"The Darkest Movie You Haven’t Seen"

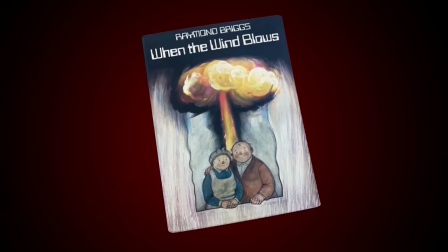0:23 This is the cover for Raymond Briggs' graphic novel When the Wind Blows, and I think it's about as perfect as a cover can get.
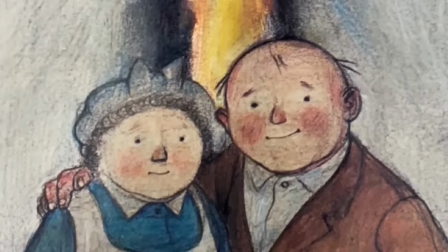0:31 We see an elderly couple stood as though they are posing for a photograph, smiling and happy.
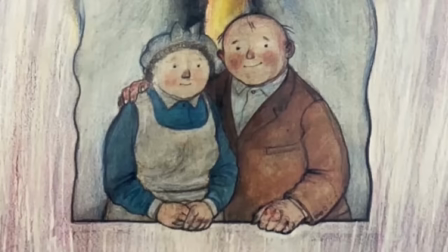0:37 But just behind them looms a mushroom cloud from a nuclear bomb,
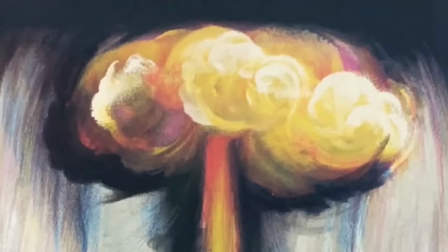0:41 with white flames and black smoke, burning so hot that the window they're looking out of is melting.
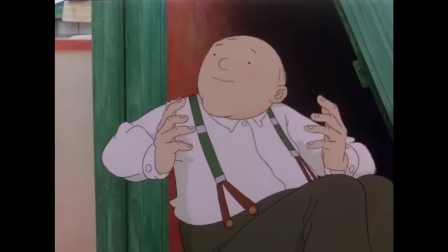0:47 But despite certain doom, still the couple are smiling. So, are they just very, very hopeful?
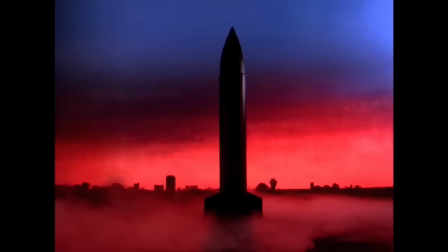0:54 Or are they incredibly naive?
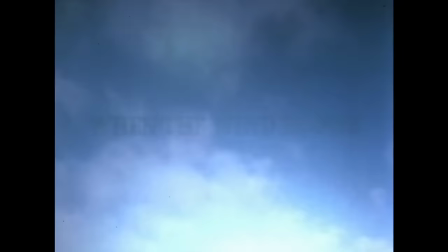0:56 Well, let's join this couple on the brink of nuclear war, and take a look into the radioactive horrors of When the Wind Blows.
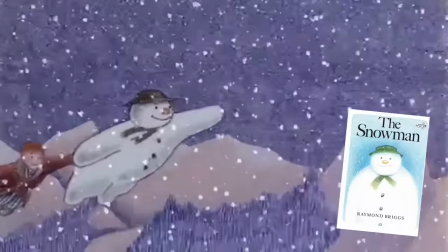1:07 Now, if you know about Raymond Briggs, you'll know he was kind of famous for creating these sweet magical Christmas books.
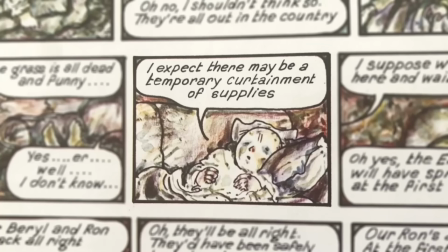1:18 So when he came along and wrote this heartbreaking story of how innocents are affected by nuclear war, it was the last thing which many were expecting.
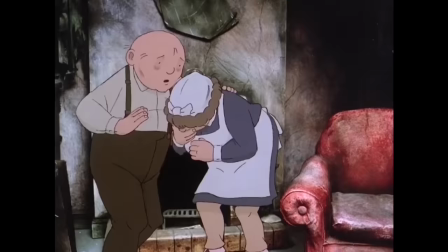1:26 If you were someone who liked The Snowman or any of his other stories, and you saw this, you'd be very surprised with how dark it gets.
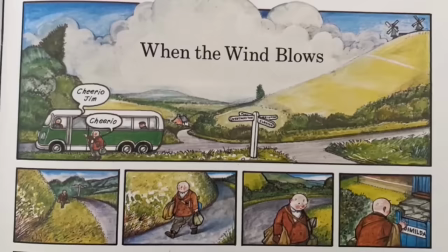1:34 Now, even though When the Wind Blows was created as a graphic novel, it was later adapted into an animated film.
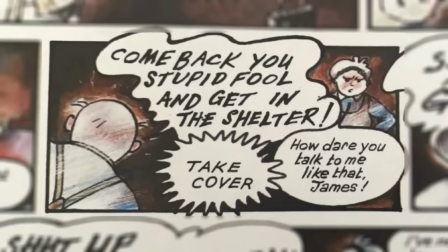1:42 And both are incredible in their own way. Most of the time, the film is essentially a word for word copy, but there are a few,
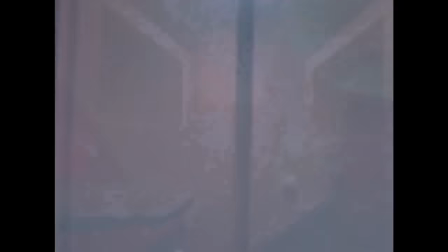1:49 sometimes pretty strange, changes that I think make the film stand out as its own masterpiece.
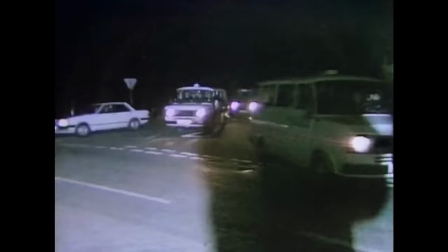1:57 Very quickly you realise this isn't your average animated movie, because, well for one, it doesn't open to animation.
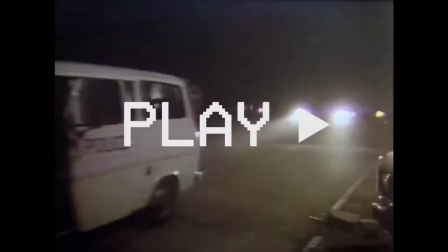2:05 When you press play, you might be caught off guard for a second,
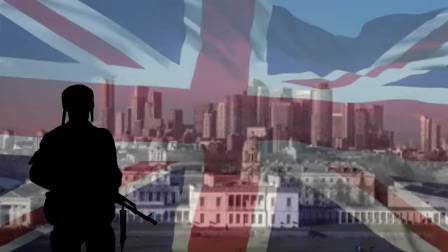2:08 as we see real life footage of the military assembling in the streets of 1980s Britain,
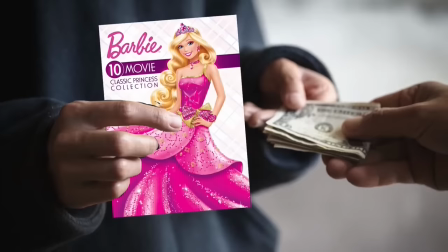2:15 among threats of incoming nuclear war. So what's going on? Have I put in the wrong movie?
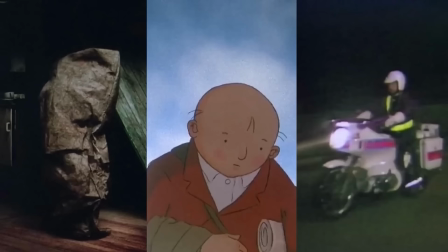2:21 Well, no. The sleazy DVD salesman behind the pub has in fact not ripped you off.
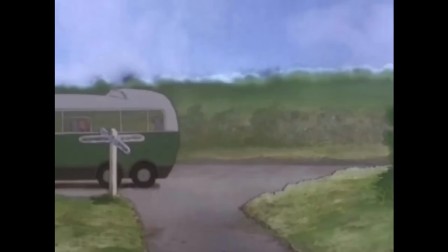2:27 When the Wind Blows is multimedia, meaning some things are 2D animated like the characters and the landscape,
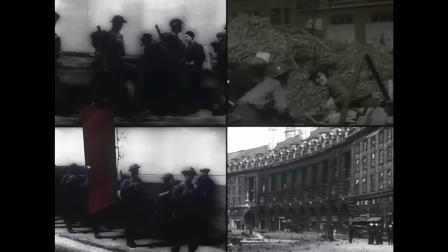2:34 some things are 3D stop motion models like the house and the objects within, and some moments like the opening use real life footage.
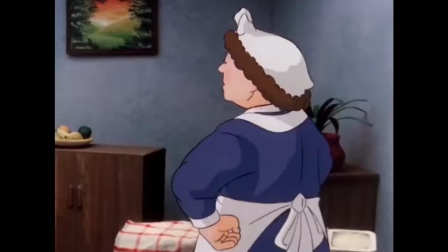2:42 It's a way of reminding you that even though this is an animation and at the end of the day,
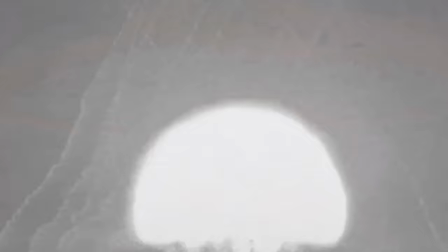2:48 a fictional story, stuff like this has happened and very easily could happen. Nuclear war is a very real threat, and so When the Wind Blows always has one foot in reality.
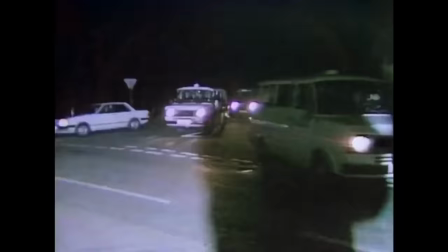2:59 It doesn't let you get lost in the fantasy of 2D animation for too long.
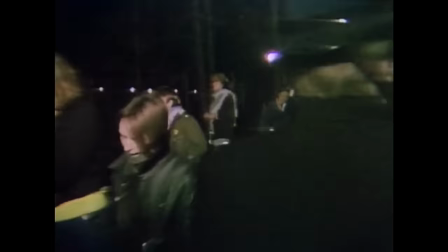3:04 This opening footage is dark and grainy.
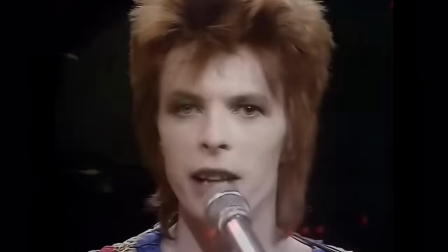3:07 Things are far from calm, as the low rumbling of Engines seamlessly transitions to a song from the late,
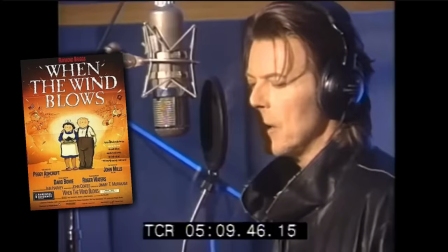3:13 great David Bowie, named When the wind blows. That's the name of the movie, a song made specifically for this film.
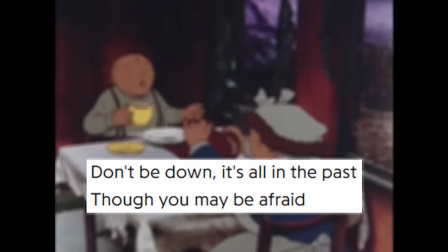3:21 And this song perfectly foreshadows the story which is about to take place.
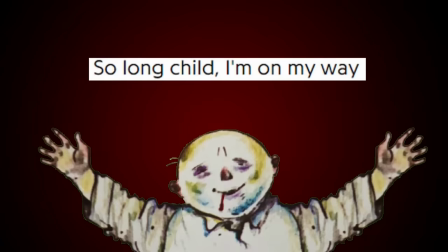3:25 It's a song about hope in times of hardship, from the perspective of a loved one who's passed away,
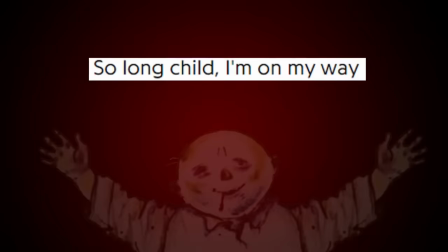3:31 or is at least on the brink of death, saying his peace and goodbyes, opening with Don't be down,
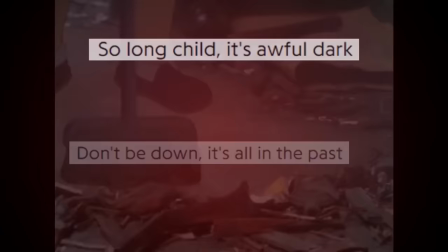3:37 it's all in the past.
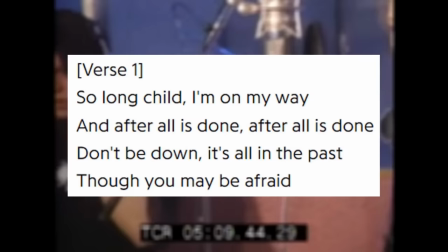3:39 The song then gets darker, with Bowie singing about how he's never felt the sun, and his dread for when the wind blows.
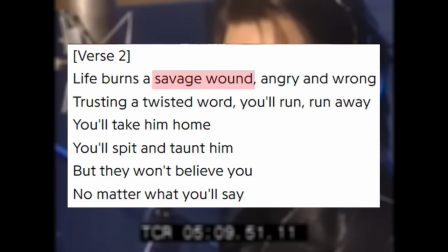3:47 The language starts off hopeful in the first verse, but by the time the second comes around, the wording is much darker.
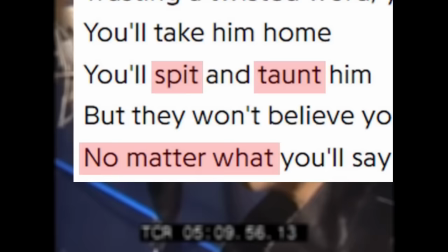3:53 Bowie talking of savage wounds, anger, spitting and taunting, and ending on the inevitable, no matter what.
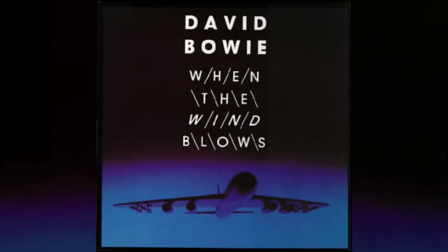4:00 And although we're only at the beginning of the story, and this song holds little meaning at this moment,
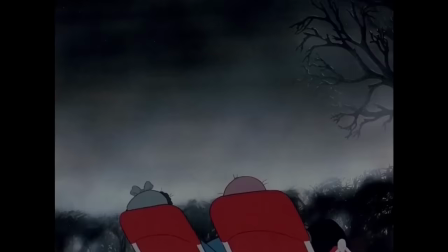4:06 as the film progresses, its relevance becomes morbidly clear, like the mention of the hidden sun,
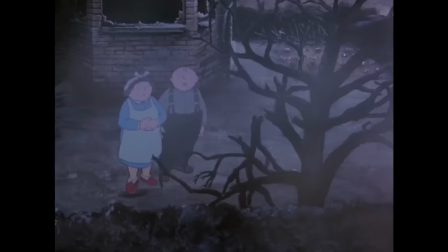4:12 likely blocked out by toxic clouds, or his fear of the wind because of the radiation it carries along the land.
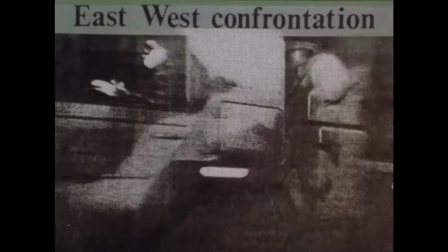4:19 As the song plays out, the darker anxious footage of the military turns out to be from a newspaper,
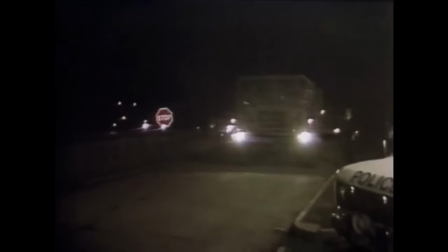4:26 which our lead fella James is having a little scroll through.